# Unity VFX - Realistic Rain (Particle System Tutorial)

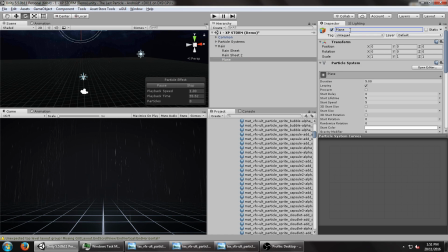Now, we want this to be just the plane, right? So we want every particle system underneath this to play. Just for preview purposes, so we're going to create, this is really just a dummy particle system. It's not going to emit anything, you're not going to see anything, and it's just so it gives Unity the hint to play any particle system,
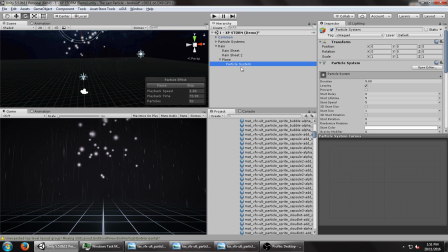particle systems underneath it, so we can preview them easily while we create the effect. And that way, if we don't want the ripples, we can always just disable this particle system in one go, similar to what I had right here. So you can see this one, same thing, right? It's a dummy particle system, none of the modules are enabled. So, okay, going back to this.
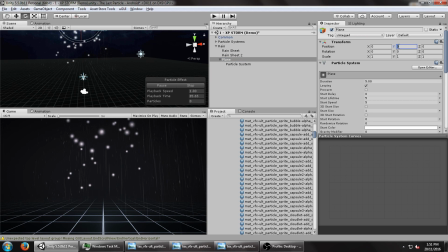So this is going to be a ripple effect, and the plane would be negative 10 because this is raised up 10, right? So we want it to be right about on the ground, centered around 0.
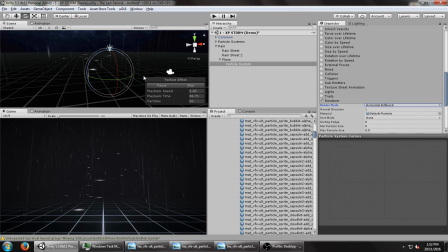So for this one, we'll need horizontal billboards, so they face flat on the ground, so they're parallel to it.
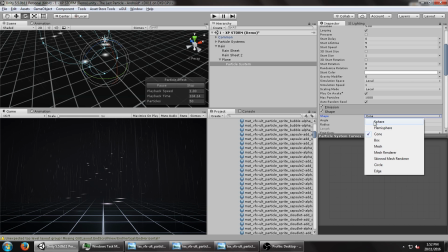And again, we do want the box emitter, but we don't want any speed.
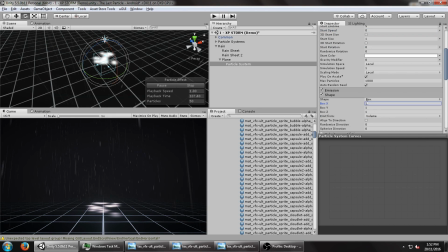Let's set that to 0. Okay, set it to 10. 10, and this could be basically 0.1, and let's raise it up 0.1 above the ground.
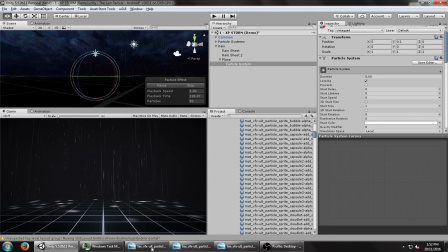So it's just barely sitting above the ground. They've got a little bit of depth, but it's not really a big deal.
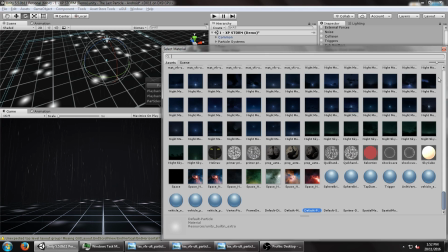Okay, so we want, first of all, the ripple particle. So for that, we'll just look for ripple.
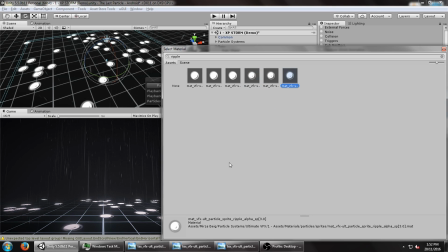We want the alpha blended version 3, just so it doesn't fade into the geometry all that much.
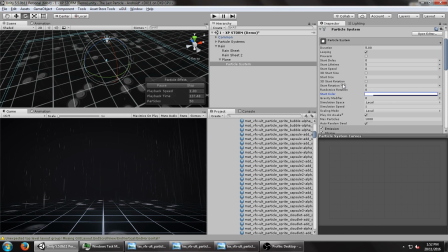And then we want to take the opacity down. Okay. And next, we want to do some color over lifetime shenanigans.
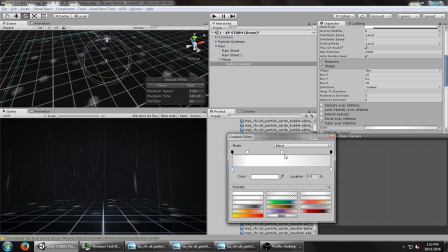So let's have it quickly fade in and then fade out. So let's just do that from scratch, actually. So we have it. We have the color. We can leave that alone. We'll have somewhere at the beginning, 0, and then at the end, 0, and then somewhere around, I don't know, 15%, we'll have it quickly fade in, and then after that, it fades out very slowly.
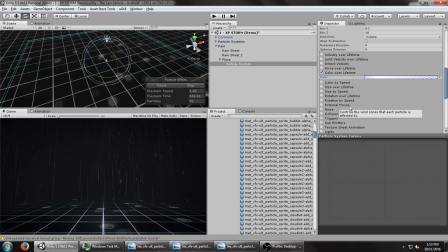Okay, next we want, because ripples spread outwards once the raindrops hit the ground, we want it to increase the size over lifetime. So we can just select something like this right here. So you can see what that looks like. Right now, the lifetime is way too big, maybe like 1 second. Okay, so that's beginning to look like a ripple.
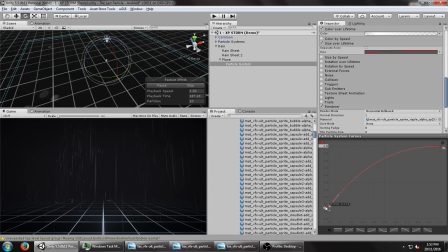We can also maybe have it a little bit larger just on impact. That looks good. And the size. So we want some variation in the size, maybe anywhere from 0.5 to 2.
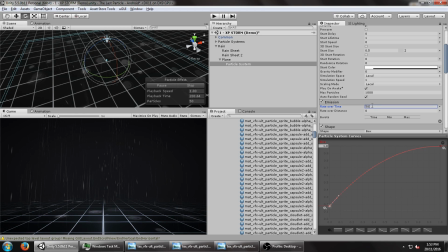Okay, and we might want more of these. All right, maybe back to 1. 2. Well, I'll just leave it exaggerated in this case for the tutorial. You can always tweak these as you go along.
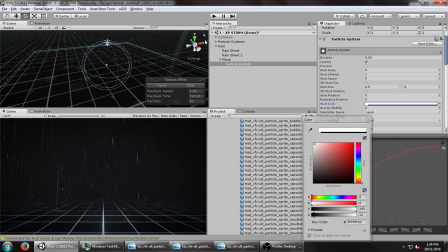And I do want this to be much less visible. Okay, so that looks like, those look like ripples.
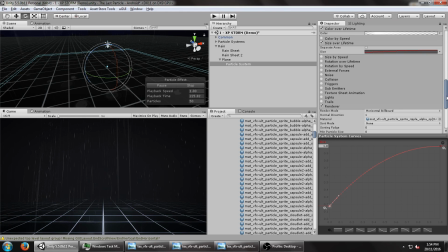And what I'm going to do is, for every ripple, I'm actually going to add a sub-emitter. Just, actually, before I do that, copy the particle system settings, the component settings, before we do this. And then, on birth, I'm going to have it emit another particle system.
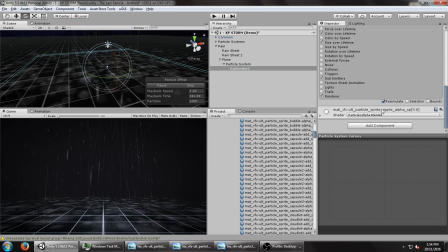And I'm going to paste the component values so it doesn't paste the sub-emitter, just disable that.
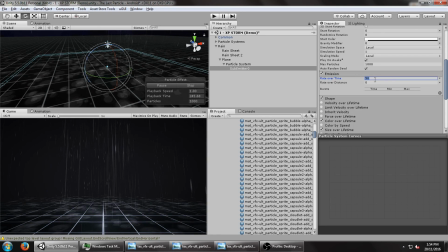And I'm only going to want, not like this, disable looping, well, just set that to 0, and have it emit 1 particle around the birth time.
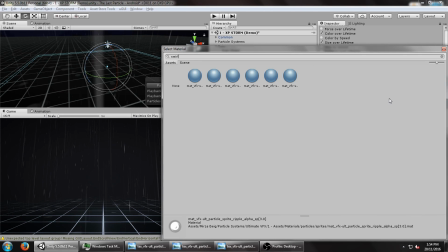For this one, I'm going to use the swirl texture sheet,
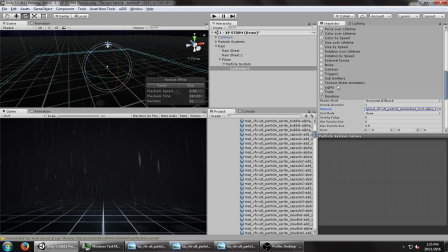alpha 3, that's right, and then just enable 8x8 here.
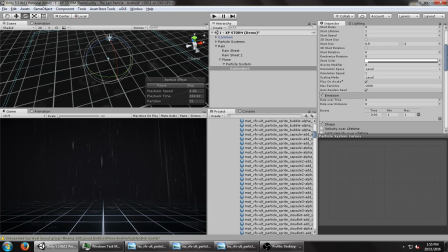Okay, so that just adds a little bit of depth to the particle system. And for this one, I'm going to do 1 and 2. And I'm going to set the start lifetime to be maybe half a second.
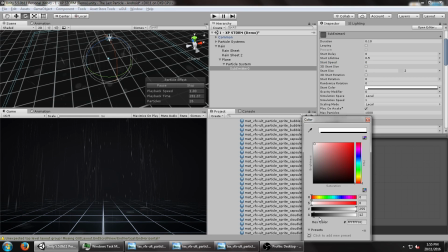Not sure if you can see that, though.